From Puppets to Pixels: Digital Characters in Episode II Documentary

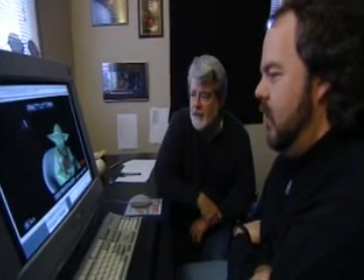[46:03]
He's reflective. He's concerned. Right. He's upset.
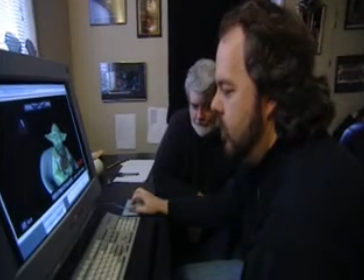[46:10]
Okay. He's not angry. Right. It's like it's got to be the inevitability of it.
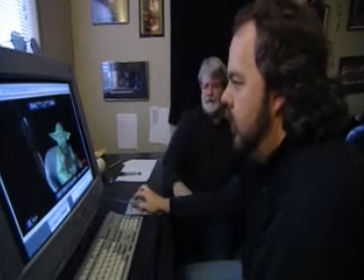[46:18]
Right.
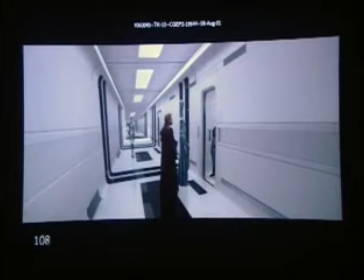[46:22]
I wonder if this guy's walking too slow. You were wondering that. Yeah. Yeah. It kind of looks like he's on something, and he can't quite remember what part of the city he's in. This damn city looks all alike to me. I know I live here somewhere.
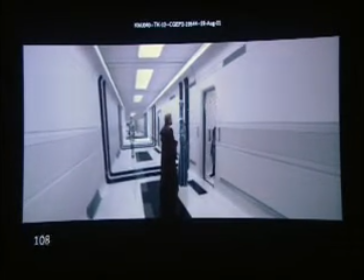[46:39]
Yeah, these guys look all right. This guy. It's the same walk. Well, you should sort of make it twice as fast for him.
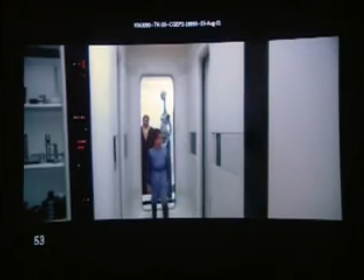[46:45]
Visually, yeah. But it's the same walk. Okay. But apart from that, it looks great.
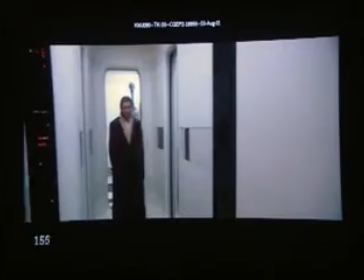[46:51]
Okay. This looks good. It is moving around here. That looks great.
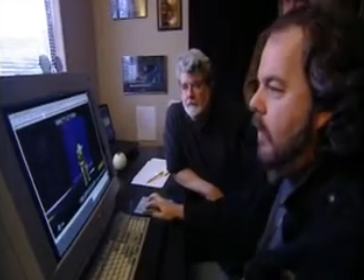[46:58]
Next. Is Kevin Martell there? I am. All right.
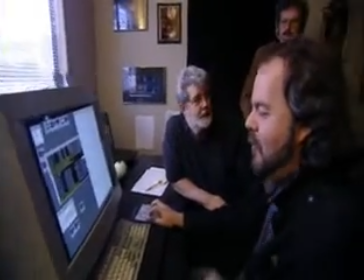[47:04]
George, you've met Kevin before, I think, but he's the one who's working on the Widowmaker shot. The Widowmaker.
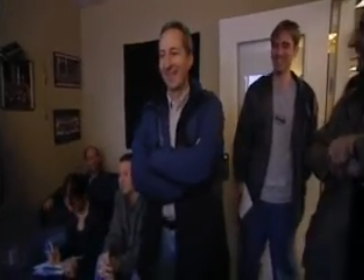[47:09]
Uh-huh. So you got him brought in. Uh-huh. See?
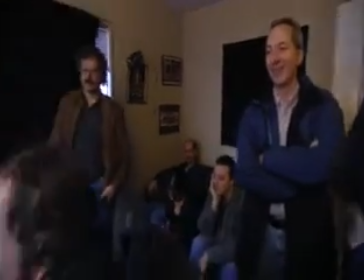[47:14]
We wanted just to share the love with Kevin here. So Kevin, front and center, please. All right.
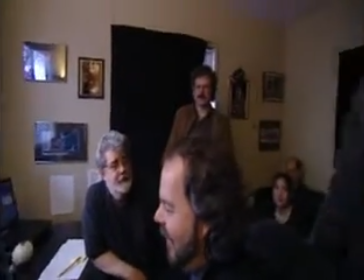[47:19]
This is called performance. All right, so this is where Kevin has brought us.
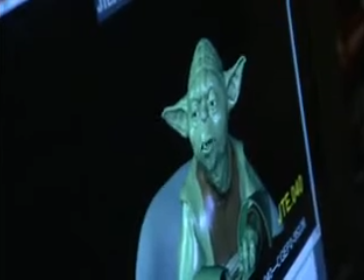[47:24] Victory. The shroud of the dark side has fallen.
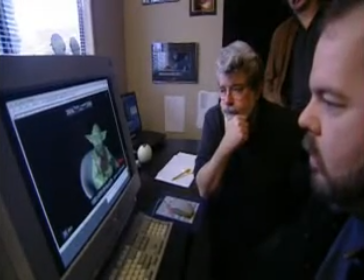[47:30] Begun this clone war has.
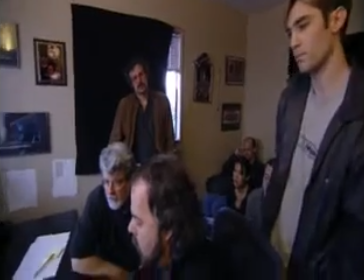[47:36]
I just wonder about his ears. Okay. How much they fall? How much they droop at the end?
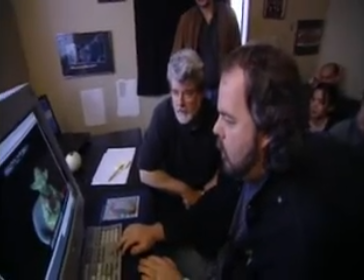[47:41]
Huh? I would.
This clone war has.
I would maybe let him stay up a little bit more.
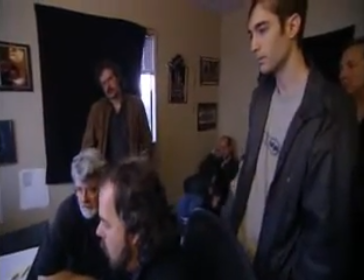[47:48]
Keep him up? Yeah. It's a little too dramatic. A little too hangdoggish.
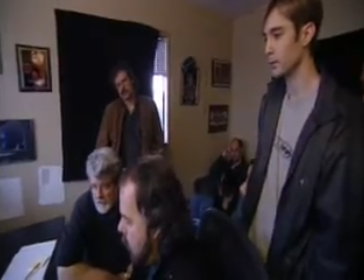[47:53]
Okay. Good.
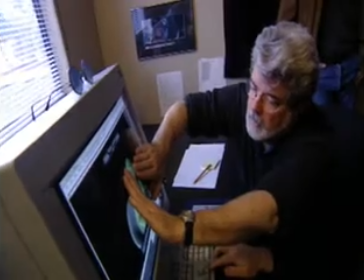[48:00] Begun this clone war has.
Yeah, I think it'll work. I think it'll work.
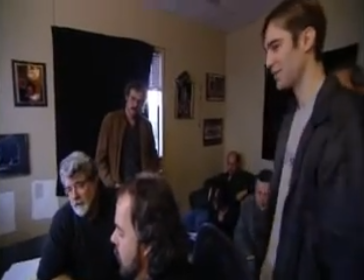[48:08]
Okay. Great. Already? That's a struggle. What was that?
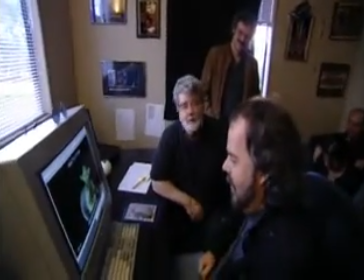[48:13]
It's hitting over there. Well, it's like getting a performance out of a regular actor. It's just, it takes a lot longer to get right, there.
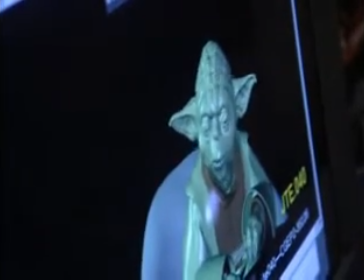[48:19]
A couple more takes. That's why they'll say digital actors are going to take over. I don't think so.
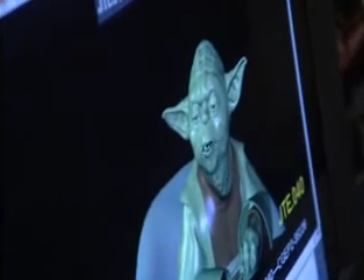[48:23]
Somehow, when they talk about digital actors, they don't realize that you exist. Right, he's digital, but I'm not.
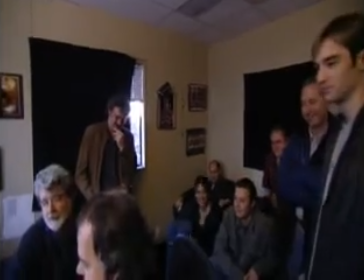[48:28]
Yes.
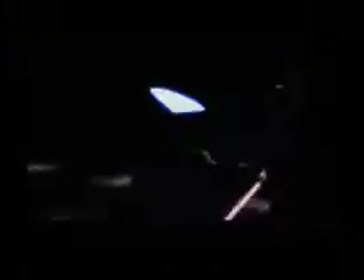[48:34]
Yeah. Boy, Christopher really can fight, can he? Yeah. Looks great. My God.
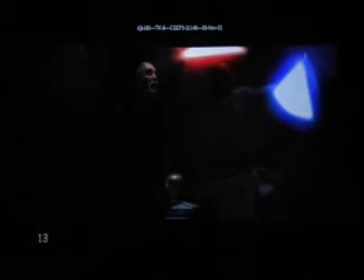[48:41]
Unbelievable. Okay. Great. Look at that. It's Christopher Lee. All right. 5 weeks and counting. We're doing really, really well. We only have 24 shots left to hand over to the animator, which is excellent. And we have only 12 match moves we're waiting on. So we're in really good place. We only need 16 finals a week, and we made 45 this week. So we're doing really well. I hope everybody saw the letter that Frank Oz sent myself and all of you this week. He certainly was moved by what we did, and I'm very appreciative that he took the time to write the letter, and I wanted to make sure that you saw it. So I want to share that with you because it's the group effort of everybody here and all the great TDs and compositors who made him look as great as he does. So I see that as a triumph on our behalf. So hopefully the fans will like him as much as Frank and George do.
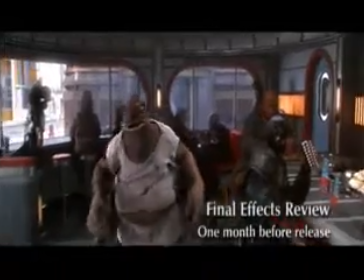[49:36]
So hats off to you guys. The hug. Mm-hmm.
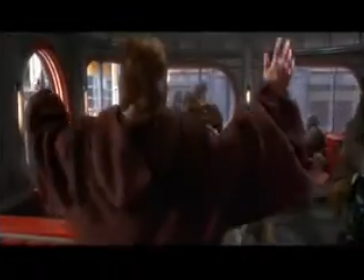[49:43]
Yeah, it looks great. Well, his hands are animated, right? Yeah.
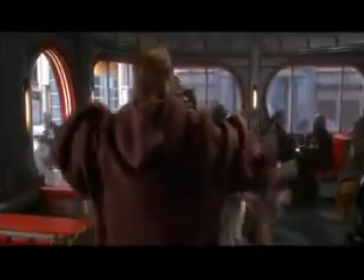[49:48]
But on this one, his head is real. Yeah. But that's the only part of him that we're actually retaining.
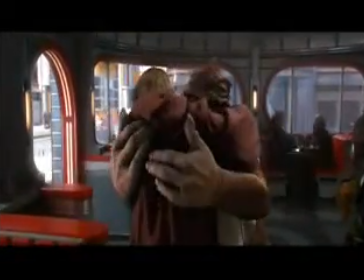[49:53]
Well, but it looks great. It's amazing. I think that's fairly convincing. Mm-hmm.
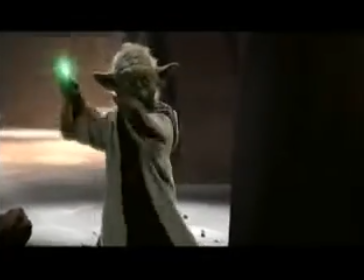[50:00]
Mm-hmm.
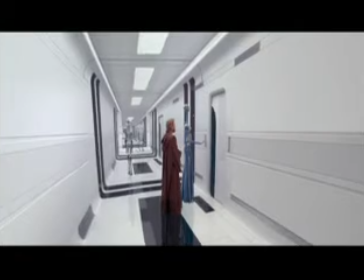[50:05]
Mm-hmm. Looks great. Is it like yellow? Yeah, much better.
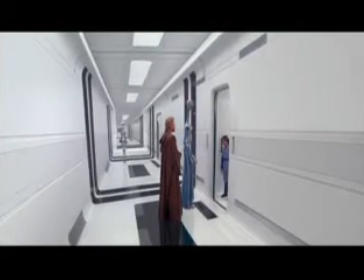[50:11]
Costume looks great.